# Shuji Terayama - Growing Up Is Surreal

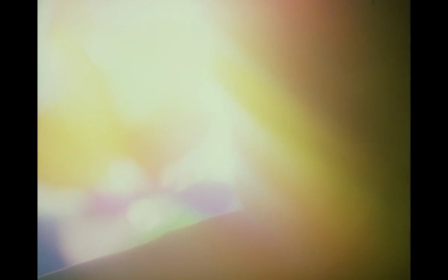259s
But we learn his stutter has shaped his entire ideology.
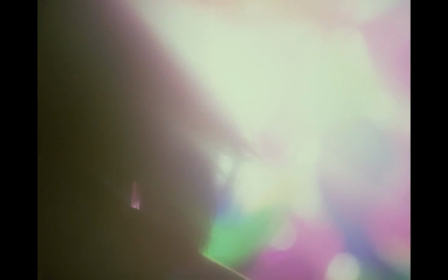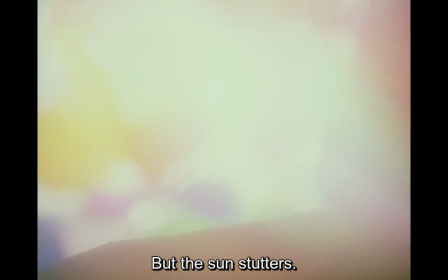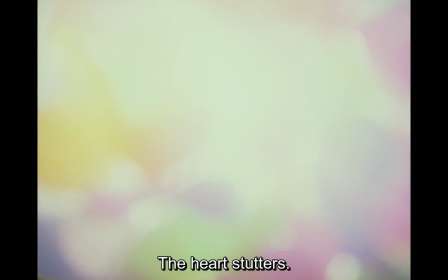274s
It's a way of seeing the world that only he can understand and appreciate.
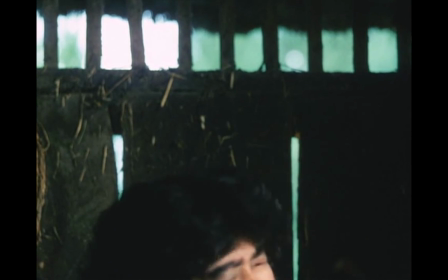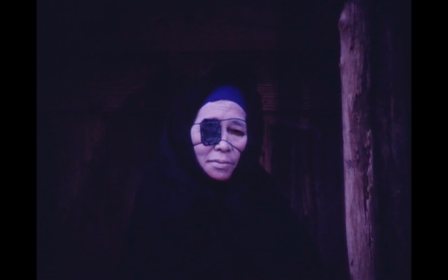287s
So these vignettes are poetic sequences that highlight his film's themes in a different context.
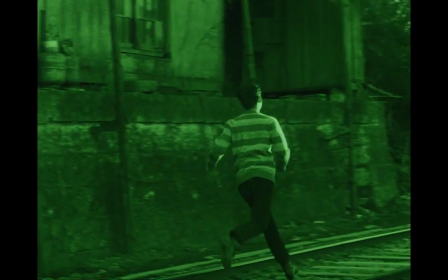294s
And here, we meet someone like the protagonist, vitalized with youthful, internal visions, and strives most in their own world.
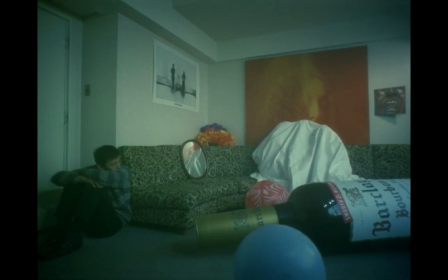303s
But what I will say is, each of Teriyama's characters spends so much time in their own world, they often lose track of reality.
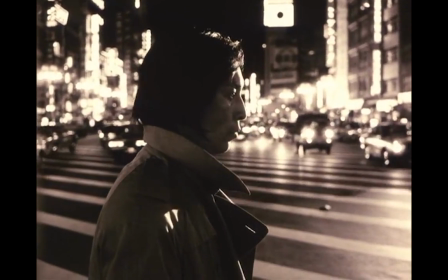311s
And what keeps them in check is time.
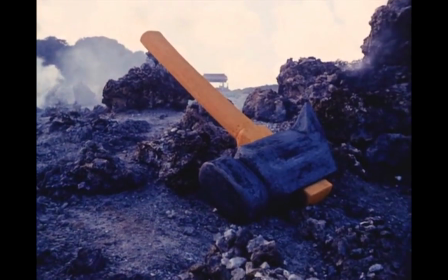317s
Since Teriyama is constantly manipulating time in his films, his characters believe that time can't be trusted.
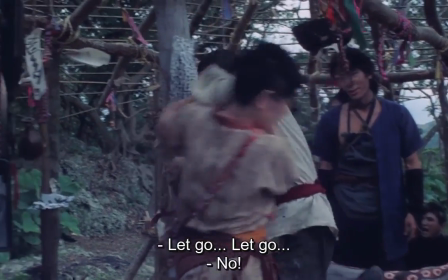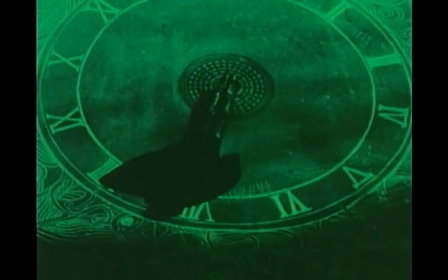334s
His very first film, The Cage, strings together a hypnotic series of images which experiment with the idea that time cannot be escaped.
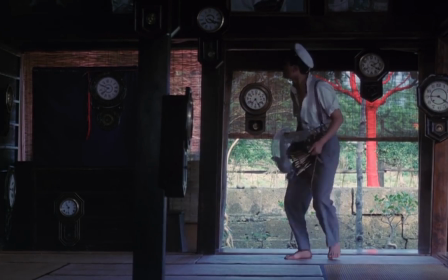343s
This short piece, like many of Teriyama's films, involve clocks as a motif.
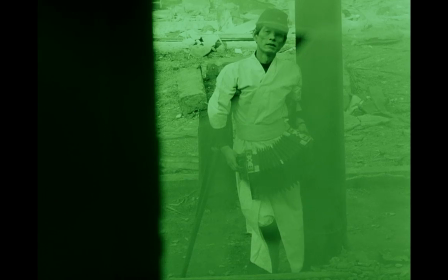348s
These clocks may be coveted or overlooked, but they'll be there when a character's time is up.
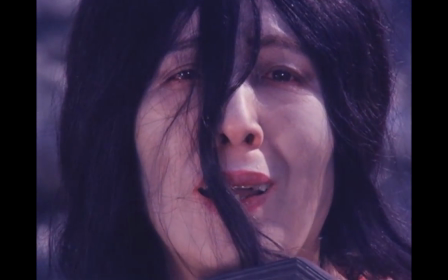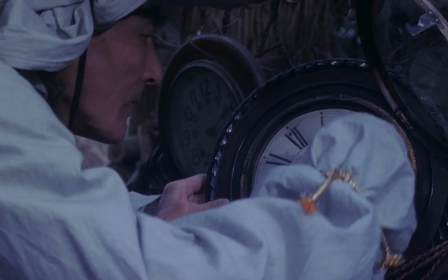364s
There's an apparent need to regain control of time.
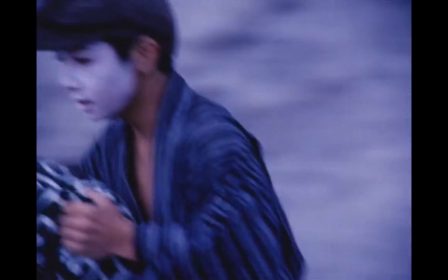367s
In Pastoral, the young protagonist wants time to accelerate so he can be an adult.
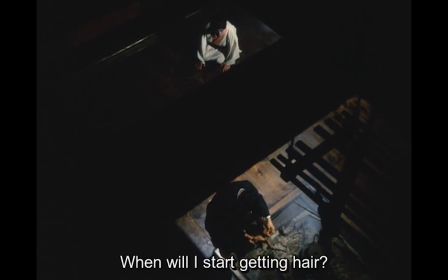I told you I had to die, but... Shin-chan!
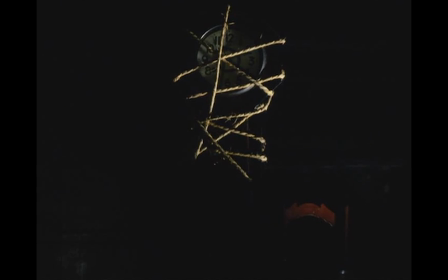381s
Whereas his over-controlling mother wants time to stop and for him, to be her little boy forever.
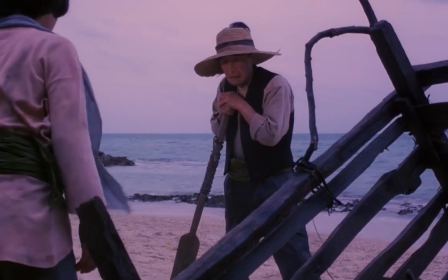390s
Both want to be in control of time, and Tsuriyama feels the solution lies in individualism.
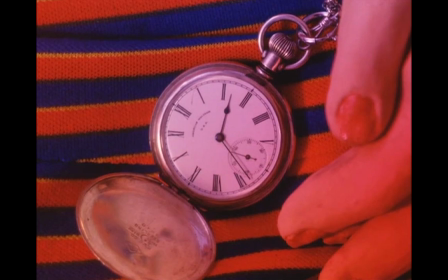400s
Operating on your own time, and that means carrying a watch.
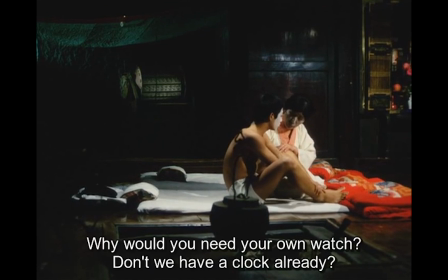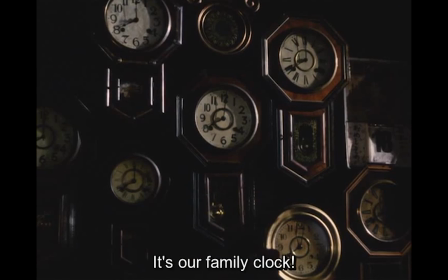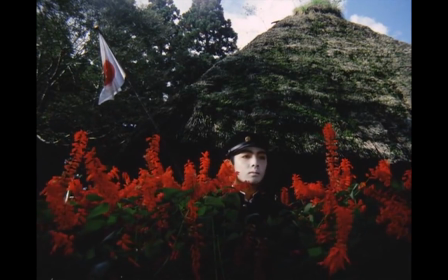427s
These coming-of-age desires and fascination with time come together as Teriyama asks his ultimate question.
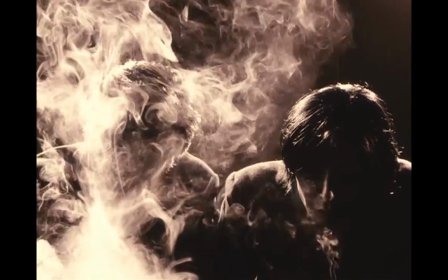436s
Can the past be changed? And that's when Teriyama meets with his younger self.
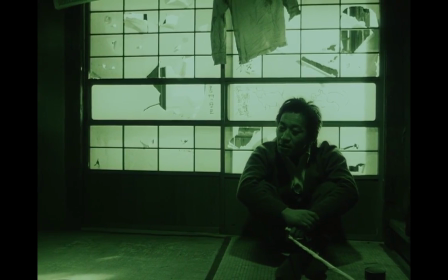446s
His unique dialogue sequences rarely utilize over-the-shoulder reverse shots,
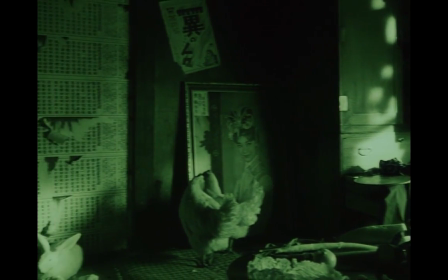451s
and instead, Teriyama would swing his entire camera to piece together distance conversations.
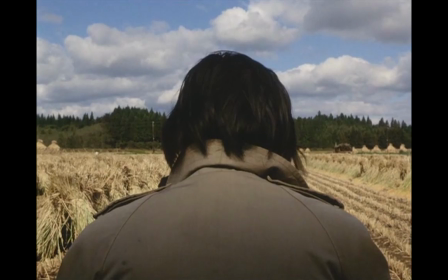457s
But here, we have characters who truly see eye to eye, and their dreams weave in and out of the frame as they speak,
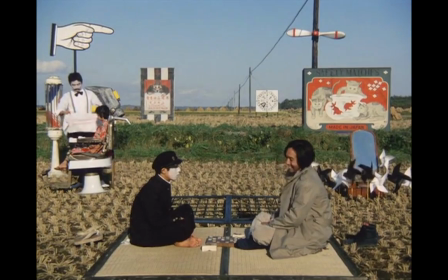464s
but surprisingly, their experiences don't align.
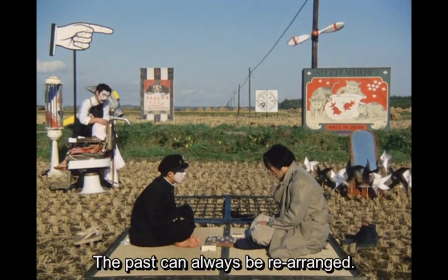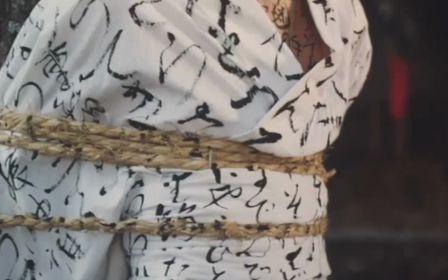472s
Here's a quote from Teriyama himself.
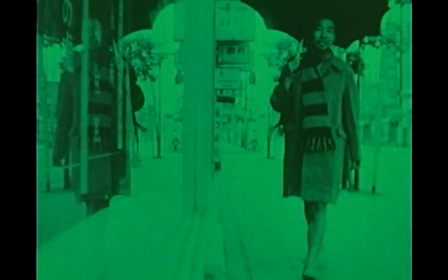475s
If we wish to free ourselves, wipe out the history of humanity inside us, and the history of society outside us,
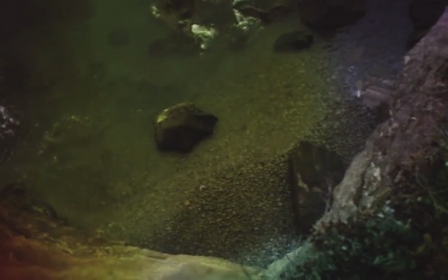483s
we must begin by getting rid of our personal memories, but that is when our memory begins to play hide-and-seek with us.
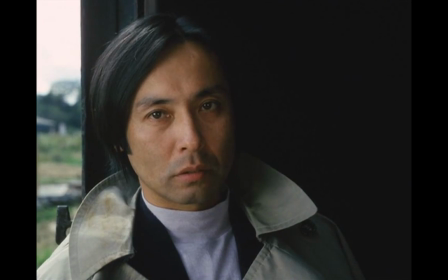492s
So are our memories as real as we think they are?
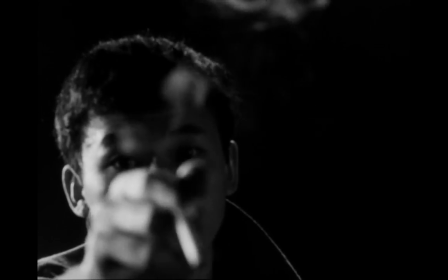501s
Teriyama's films are a retrospection on his adolescence and reinterpret his past through the lens of the present.